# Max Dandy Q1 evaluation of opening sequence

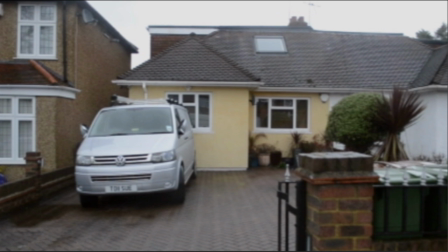0:24 relation to setting, the use of an average house was simplistic and has similar ideas to Kick-Ass. But we focused more inside the house than outside. We watched Kick-Ass movie. It started off in an everyday setting, but big spectacular things begin to happen, which is the unsuspectful effect we wanted.
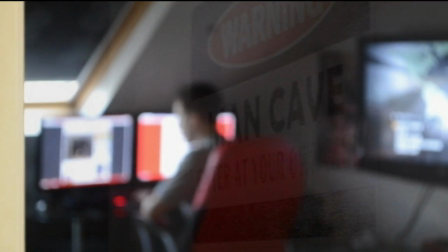0:45 Moving on to camera work, tracking shots revealed the attachment to gaming that Lucas has. We took the influences from a film called Ben X and took them further, making them more visually evident.
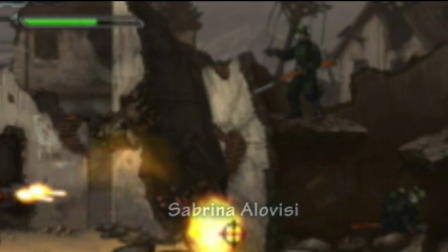0:54 The only shots of Lucas in our sequence are in front of a computer, again highlighting obsession.
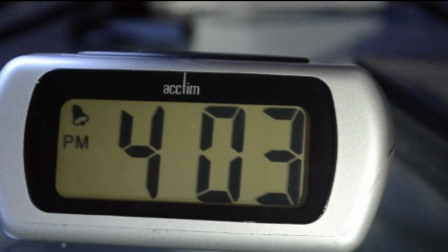0:59 This is similar to Ben X, but the use of the shots around Lucas's room create contrast to this.
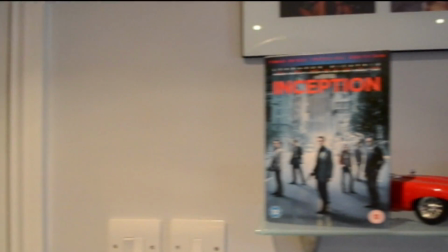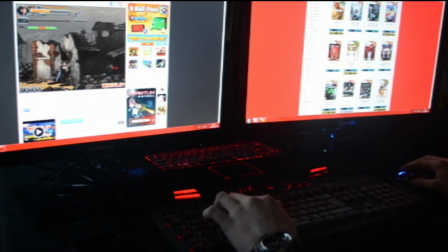1:10 Now for costume and props. We placed Lucas in average clothing, which is a little on the smart or formal side, linking to his nerdy character.
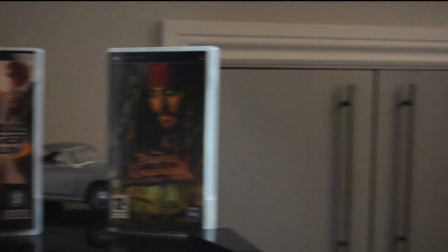1:18 This is what we wanted to portray. From watching Men in Black 1, where the main character, Jay, is initially dressed informally due to his street origin,
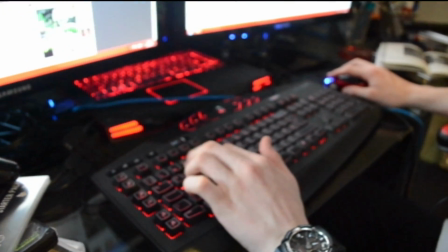1:26 we decided that our character was quite the opposite, so we dressed him formally to highlight his nerdiness and therefore fulfill the stereotype.
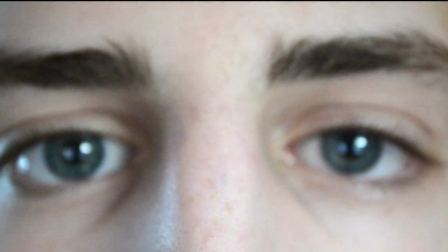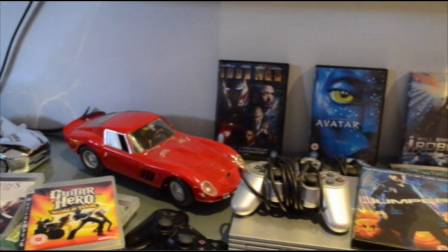1:40 Title, font and style. The metallic stroke on the font of our title was seen on the new Star Trek film title.
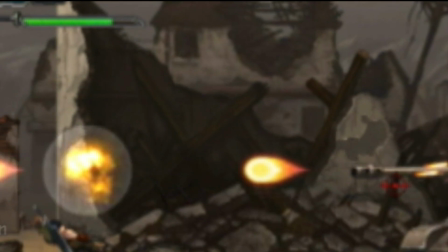1:47 We developed this idea by adding a rough texture on Photoshop.
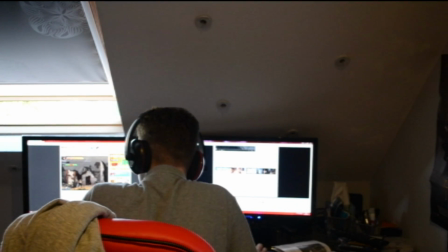1:51 Also, the general font we used was influenced by the title of another sci-fi film called Dread.
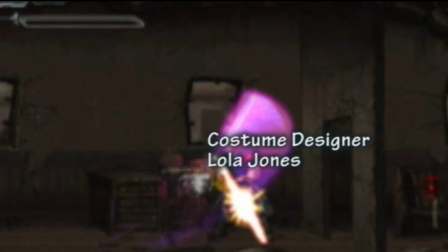1:57 In our sequence, the generally seen colours match that used in the titles.
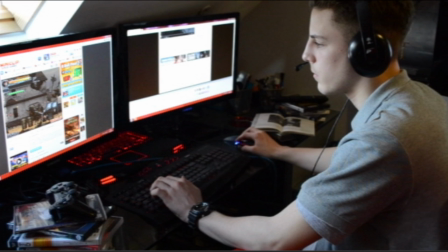2:01 For instance, our titles appear as red, grey or black, as this is the decor of Lucas's room.
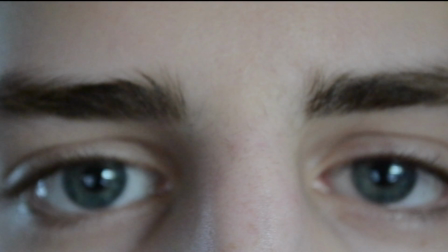2:07 This idea was seen in The Matrix, where they put a green filter over the production company animation.
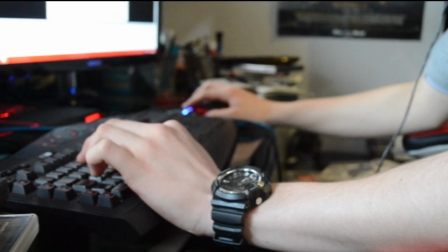2:13 Our colours red, grey or black are all mysterious colours, catchy,
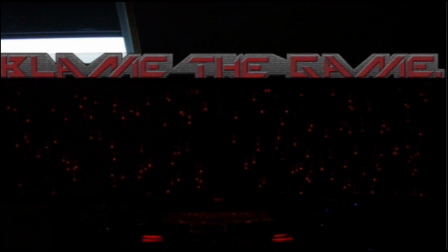2:18 and it's also relatively short and consists of 3 words, as does Men in Black, another sci-fi film.
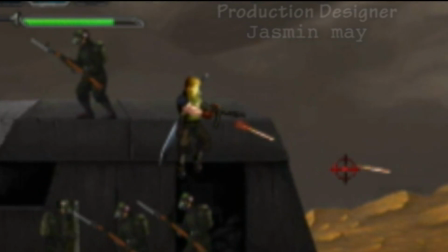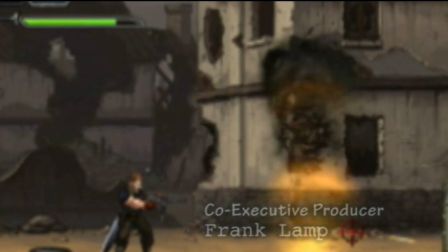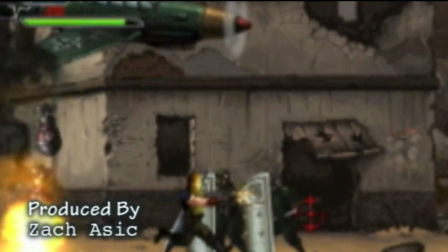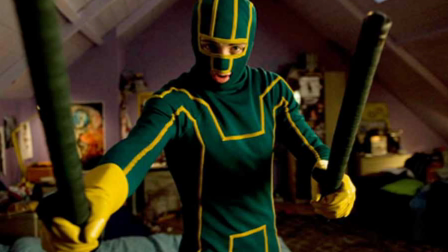2:48 Sound. The use of a voiceover to explain part of the storyline was taken from Kick-Ass as an influence, as we thought the story wouldn't make sense without it.
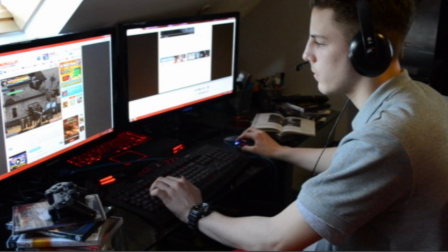2:57 Character introduction. We introduced Lucas as slightly nerdy and game obsessed, which give the audience an idea of the type of person Lucas is from the offset, which is arguably antisocial. In the film of Hulk, another sci-fi film, the main character is very intelligent and scientific, which we used as an influence.
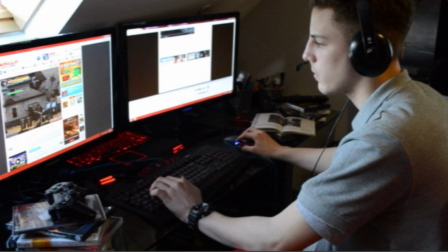3:15 But to develop this, we used it in a more subtle way so the audience could create their own opinion of Lucas.
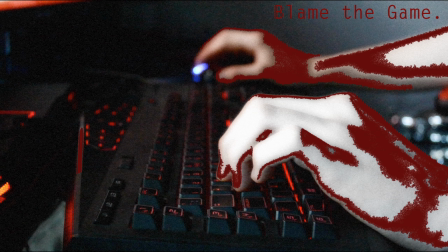3:23 We decided to rule out use of special effects, as without professional effects it could make our sequence look cheap or unprofessional. In relation to questions asked, we wanted the audience to ask questions such as: why is he so addicted to games? What else does his life consist of? Has he been like this his whole life? Does he have any friends, etc.?
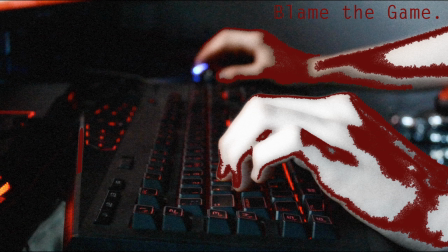3:43 Because these are questions I asked when I was watching various sci-fi films such as Ben X, Kick-Ass, Hulk and Men in Black, which I've already mentioned. My group wanted to create a similar effect on the audience, as these questions hooked me into the storyline and forced me to watch on.
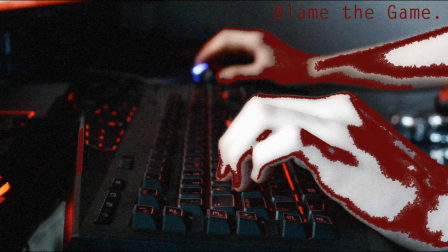3:59 We wanted our audience to feel this way and so replicate. The genre of sci-fi is hinted throughout the sequence with obvious use of props and mise-en-scene, as Lucas looks constantly attached to the technology and gaming, conveying the message that this is his hobby, or in fact his addiction.
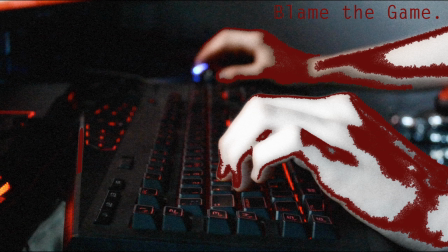4:15 Technology and gaming could be seen as big topics within science fiction, with various films in this genre relating to one of these themes.